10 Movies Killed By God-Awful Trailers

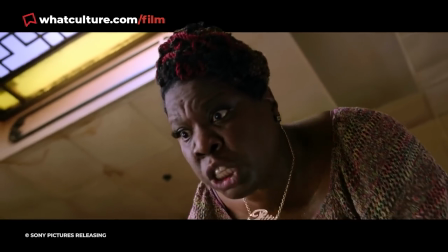However, it's not clear whether "Answer the Call" is the film's subtitle or just the tagline.
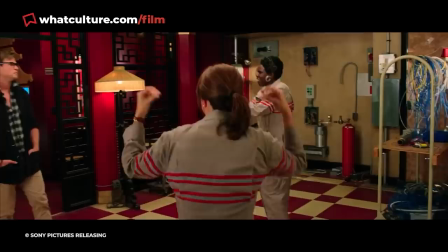So yeah, have you ever heard of a trailer so incoherent that viewers couldn't tell whether it was a sequel or a reboot and didn't even know what it was called?
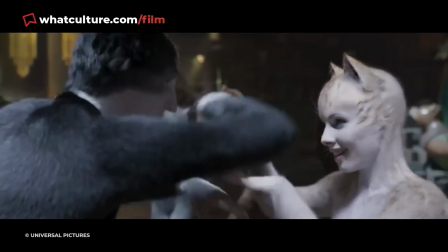Number 3, Cats. Tom Hooper's film adaptation of Andrew Lloyd Webber's Cats musical was bafflingly bad.
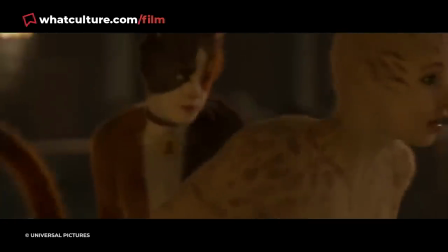In hindsight, it looks like the flick just didn't stand a chance since no one was backing its corner when the trailer premiered.
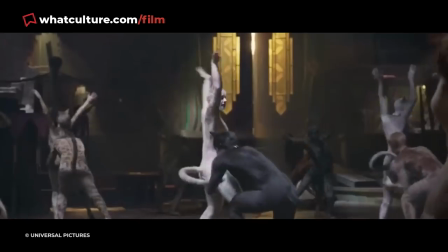Although you do have to commend the visual effects team for trying to make the feline hybrids look kind of photorealistic, it just sadly doesn't work.
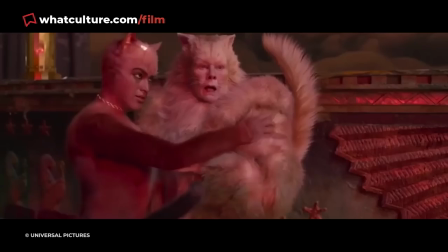If you thought the characters from A Christmas Carol, The Polar Express, and Beowulf fell into the Uncanny Valley,
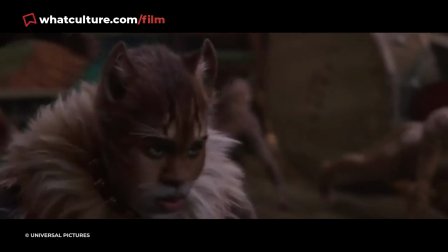well, Cats just tumbled into the Uncanny Universe.
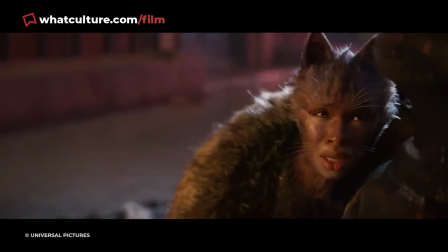Instead of looking cute and cuddly, these Frankenstein kitties can't come across as anything except creepy.
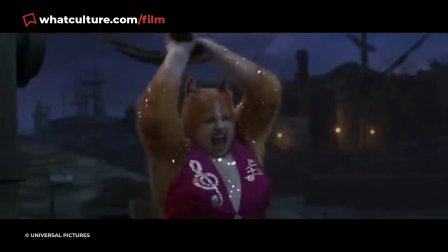Coupled with the fact that this trailer is sprinkled with Rebel Wilson's forced slapstick and James Corden's dumb jokes,
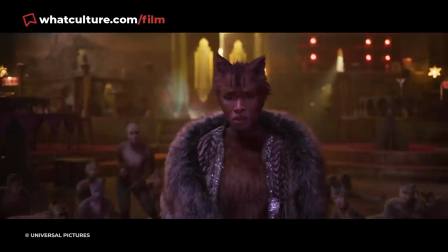there's pretty much nothing redeemable here, save for Jennifer Hudson's wonderful rendition of Memory.
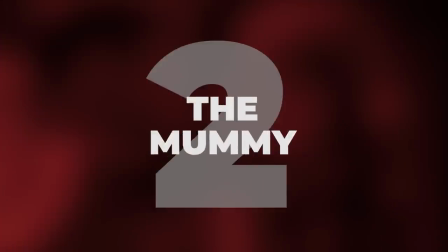Number 2, The Mummy.
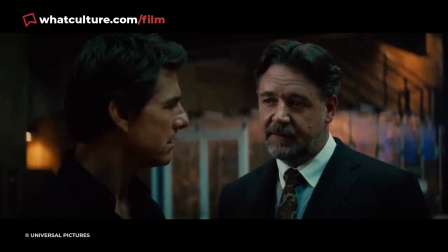2017's The Mummy wasn't just a reboot or the start of a franchise, it was the beginning of a potential cinematic universe, RIP, the Dark Universe.
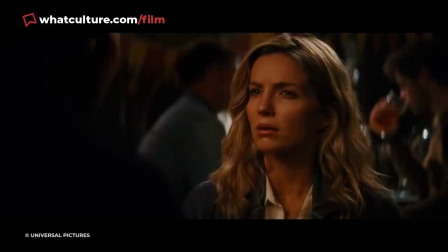As a result, it was crucial for the promos to be as epic as possible.
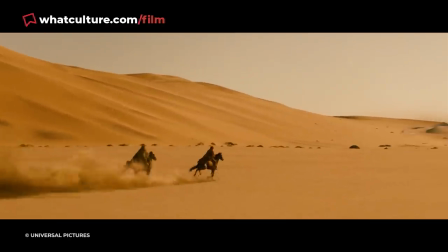And to the trailer's credit, it does show a lot of intriguing imagery. An eerily designed sarcophagus,
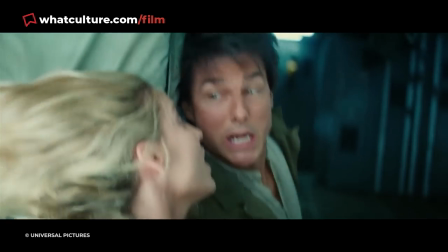people being ejected from a crashing plane, Tom Cruise's character dying and then being resurrected in a morgue,
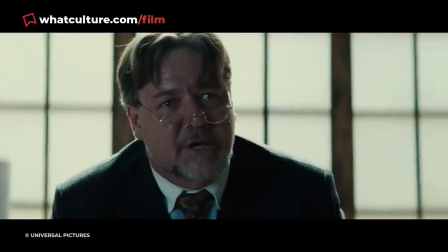the titular villain's irises splitting into two. There were some really cool images there.
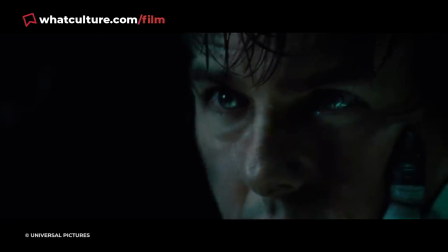However, there is one pivotal factor missing from the trailer, and that's the sound.
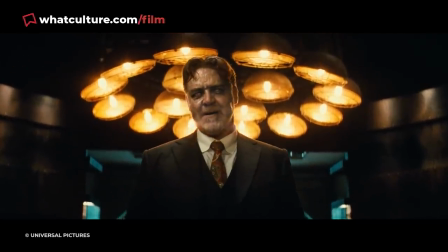And I mean that literally.
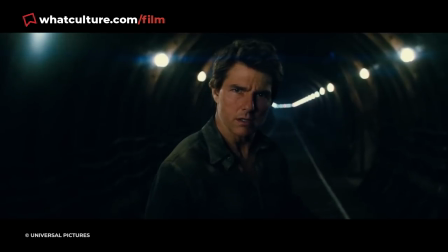The studio accidentally uploaded an incomplete version of the teaser, which contained multiple shots with just no audio save for the dialogue.
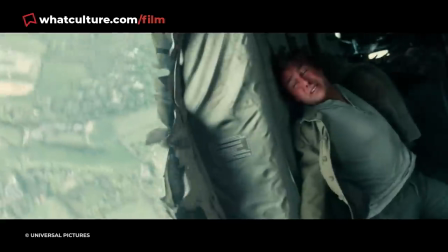So when the plane crashes, there's no music or sound effects. The only thing you hear is the guttural noises of Tom Cruise as he's tossed around.
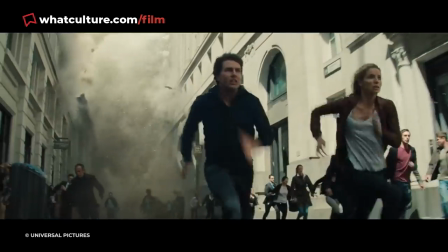The studio did learn of their error minutes after the trailer was uploaded, urging them to have it removed, but it was too late.
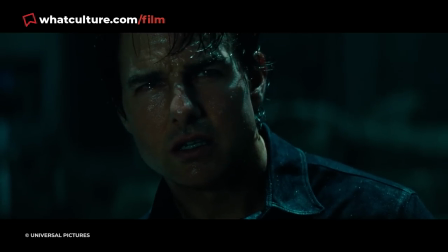Too many people had seen the promotional blunder, tarnishing the mummy's reputation beyond repair.
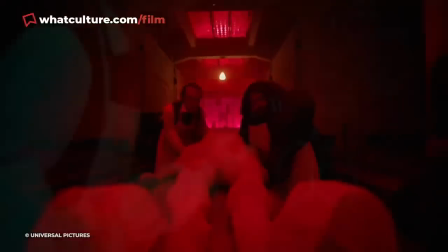Number 1, the monsters. Upon watching the trailer for Rob Zombie's The Monsters, everyone had the same thought.
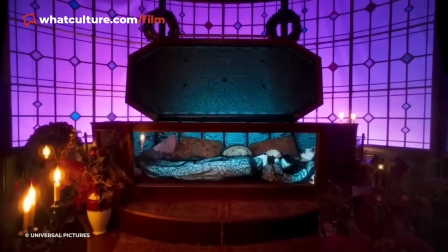Is this a joke? And that's a serious question. Until the movie comes out, we genuinely can't tell.
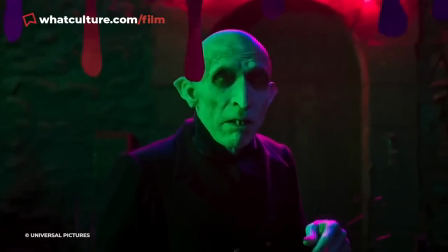Because the original 1964 TV series was a comedy that poked fun at slice-of-life sitcoms,
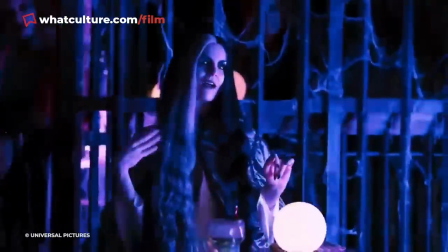we kind of expect Zombie's film adaptation to be corny, parodical, and maybe even a little bit outdated.
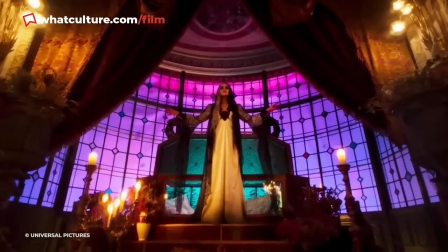But after watching this trailer, you'd assume that it was made by someone with zero knowledge and experience in filmmaking.
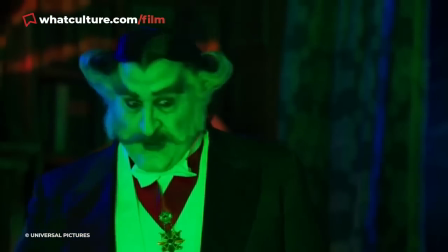The sets are lit so garishly, it looks like you're watching a pantomime, due to the old-fashioned fonts, the cheesy music, the bargain bin special effects,
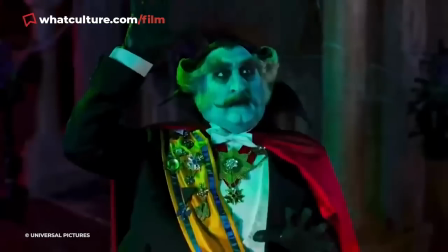and the distractingly atrocious green screen, you might even think these decisions were intentionally made by the director.
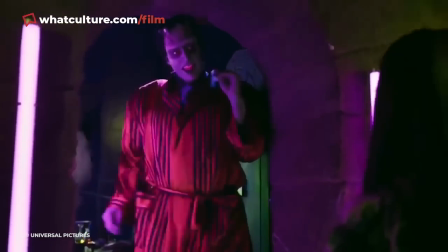But considering that every joke falls flat, every line of dialogue sounds awful, and every set looks like it was made of cardboard,
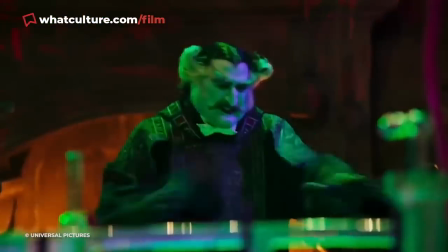and it probably was, it's impossible to tell who this movie is even for.
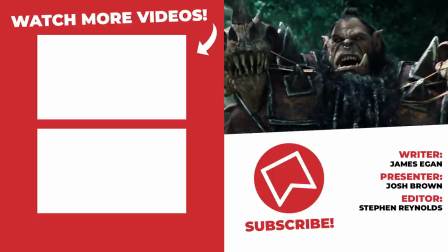So that's our list. I want to know what you guys think down in the comments below. Are there any trailers that outright killed your hype for a movie dead?
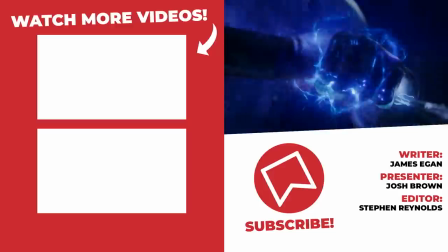And what did you think of this lot?
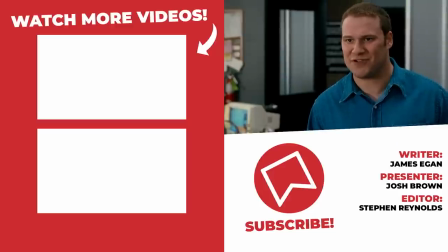Let me know, and while you're down there, could you please give us a like, share, subscribe, and head over to whatculture.com for more lists and news like this every single day.
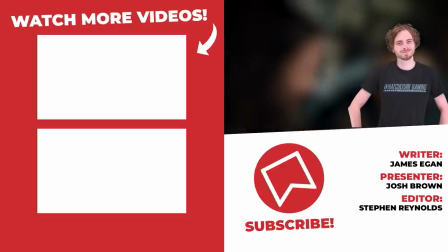Even if you don't though, I've been Josh. Thanks so much for watching, and I'll see you soon.